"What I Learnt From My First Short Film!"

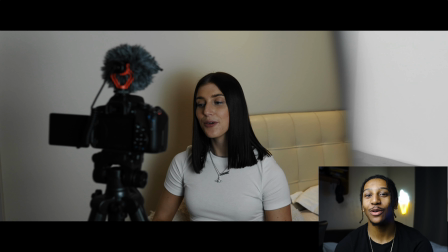451s
For me, a lot of the time now that I've made a lot more videos, all the different kind of transitions you see on youtube and like you learn when you first start editing i think you that you think looks so cool more times than not they almost ruin the film they make it
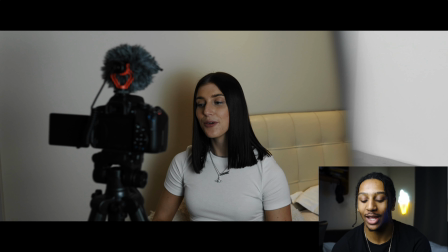467s
look kind of childish they make it look like you just tried to throw in effects to make it look better so that's something i actually wouldn't but again i would definitely remove something like that sometimes it works like you do see in um things like this number we used to watch the arrow
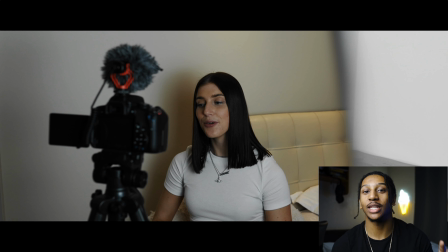480s
they always used to do these kind of transitions and in a lot of different movies they do it but i think it's for a very specific type of thing when it's you know something that's quite professional or something quite serious these kind of transitions they they take your attention off what you're actually
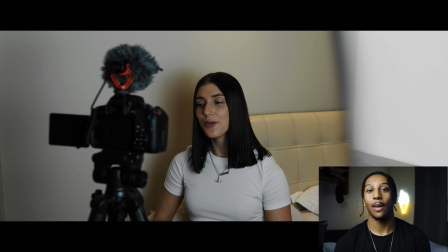495s
meant to be looking at like people notice that transition people oh well but then they're now focused on the transition and not what the film what they're watching is actually about so transitions are great but not if they take away from the actual videos so that's yeah something i would definitely take out
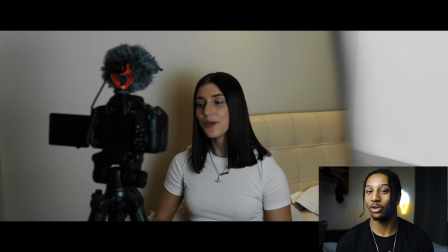511s
and just have more maybe not a hard cut maybe a crossfade just something where it's just something that is seamless and people don't actually have to think about it and they can keep their attention still on film.
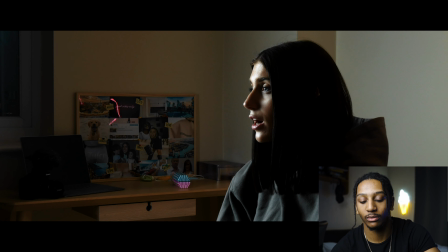521s I know a lot about that topic like that could really help a lot of people if you speak up on that and so at first it was just
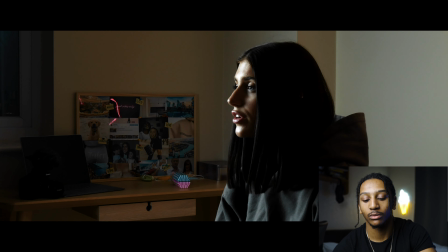526s kind of me wanting to speak on those topics that kind of could help other people so it was all kind of like self-help videos
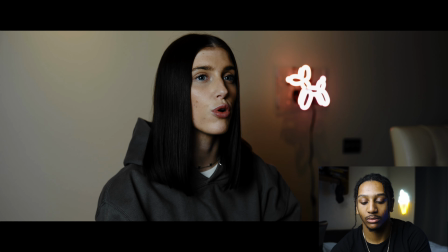532s and stuff that I was doing initially and then gradually it got to a point where it wasn't just that I was doing it for other people it was something that
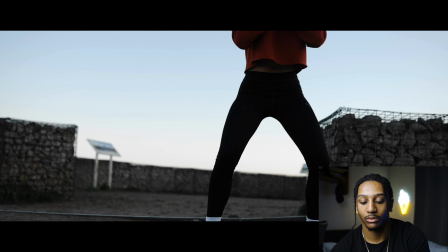539s actually I wanted to do for myself because it was like a creative outlet for me and it was training that helped this shot
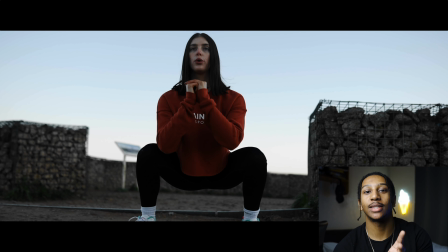546s
as well um i wouldn't have placed it here because you can kind of see how we're at the top of the hill um and obviously we're not actually meant to be at that point so in reflection i don't know why i put this in again i shouldn't have rushed it should have wasted a bit longer double check the shots all the way through i wouldn't have put this particular shot nothing wrong with the shot doing squats that's
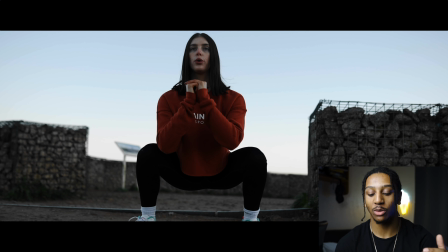565s
fine but it's more you can kind of see we're at the top of the hill obviously looking at this now you don't know that is the top of the hill but once you get further on in the film you see her running up there so it's kind of like she's already there how are we now up here so the
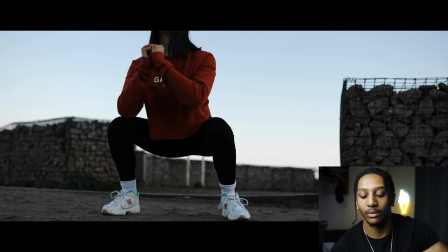579s
ordering just doesn't make doesn't quite make sense there physically and mentally be able to actually use content creation as my creative
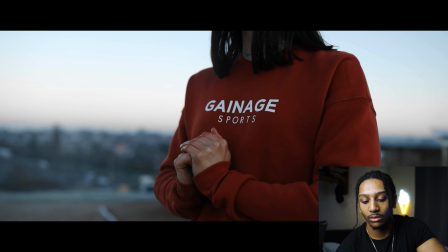586s outlet again
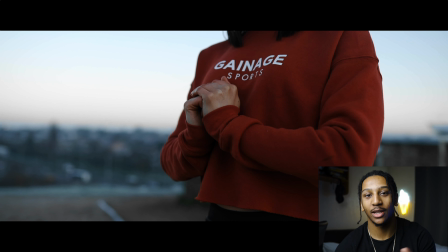592s you can see that she's on top of the hill yeah progress to me
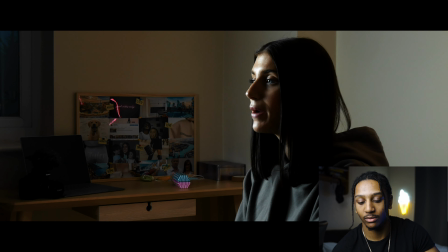597s is being able to look back on myself in every aspect
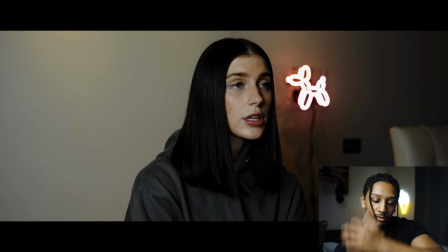602s so physically mentally spiritually whatever and be able to see that change
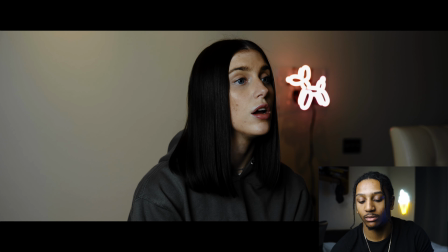607s so i might not see the progress happening in the moment like whilst it's happening but
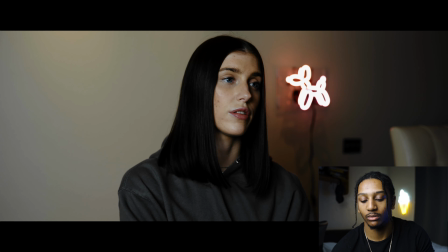612s
it's being able to look back and see that growth and that change so here we
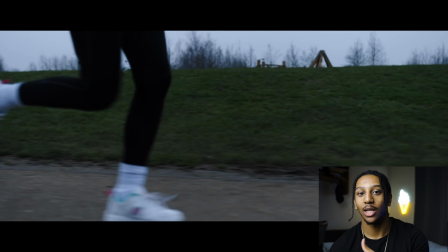619s
have the running bit as we're starting to really build up but the pace is obviously stopped quite a bit because of that.
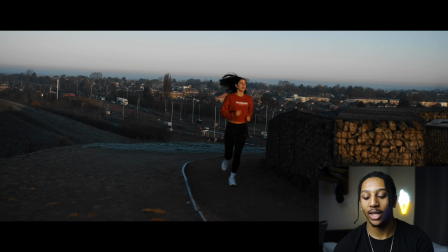629s
And then you can kind of see as well here, once you've got to the top of the hill, so why would have put another clip in between so you can see from running on the floor and running halfway up the hill or maybe more of an establishing shot of her running up the hill, maybe with the drone or something, could have got that.
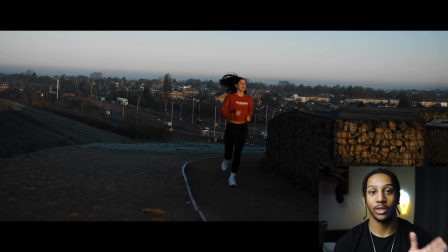643s
But yeah, the main thing from this, these two shots here and here is you can just see how we're on completely different days.
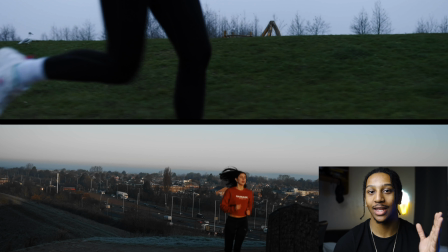650s
You know, the sun is rising here where it's a very overcast day here. And that's just something I didn't like too much.
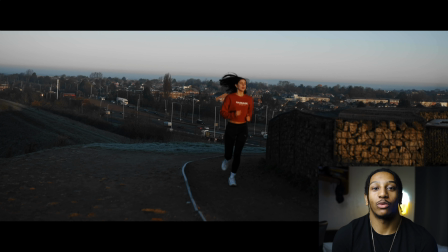655s
But again, I kind of had to work with what we had. We couldn't reproduce the weather. The weather on the first day we shot was perfect. You know, we had that nice frosty, icy feel with the sun slowly rising, which is when we did get the drone shot, so that worked well. But then the next day, you know, the clouds, you couldn't even see different clouds. It was just one big overcast day.
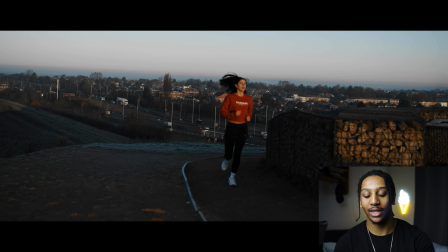676s
So, yeah, it wasn't the best. So that's something I would have made sure to really nail, just plan my shots better. so on the day that we did have the better weather the better conditions we can get all the shots there we don't have to go out and reshoot yeah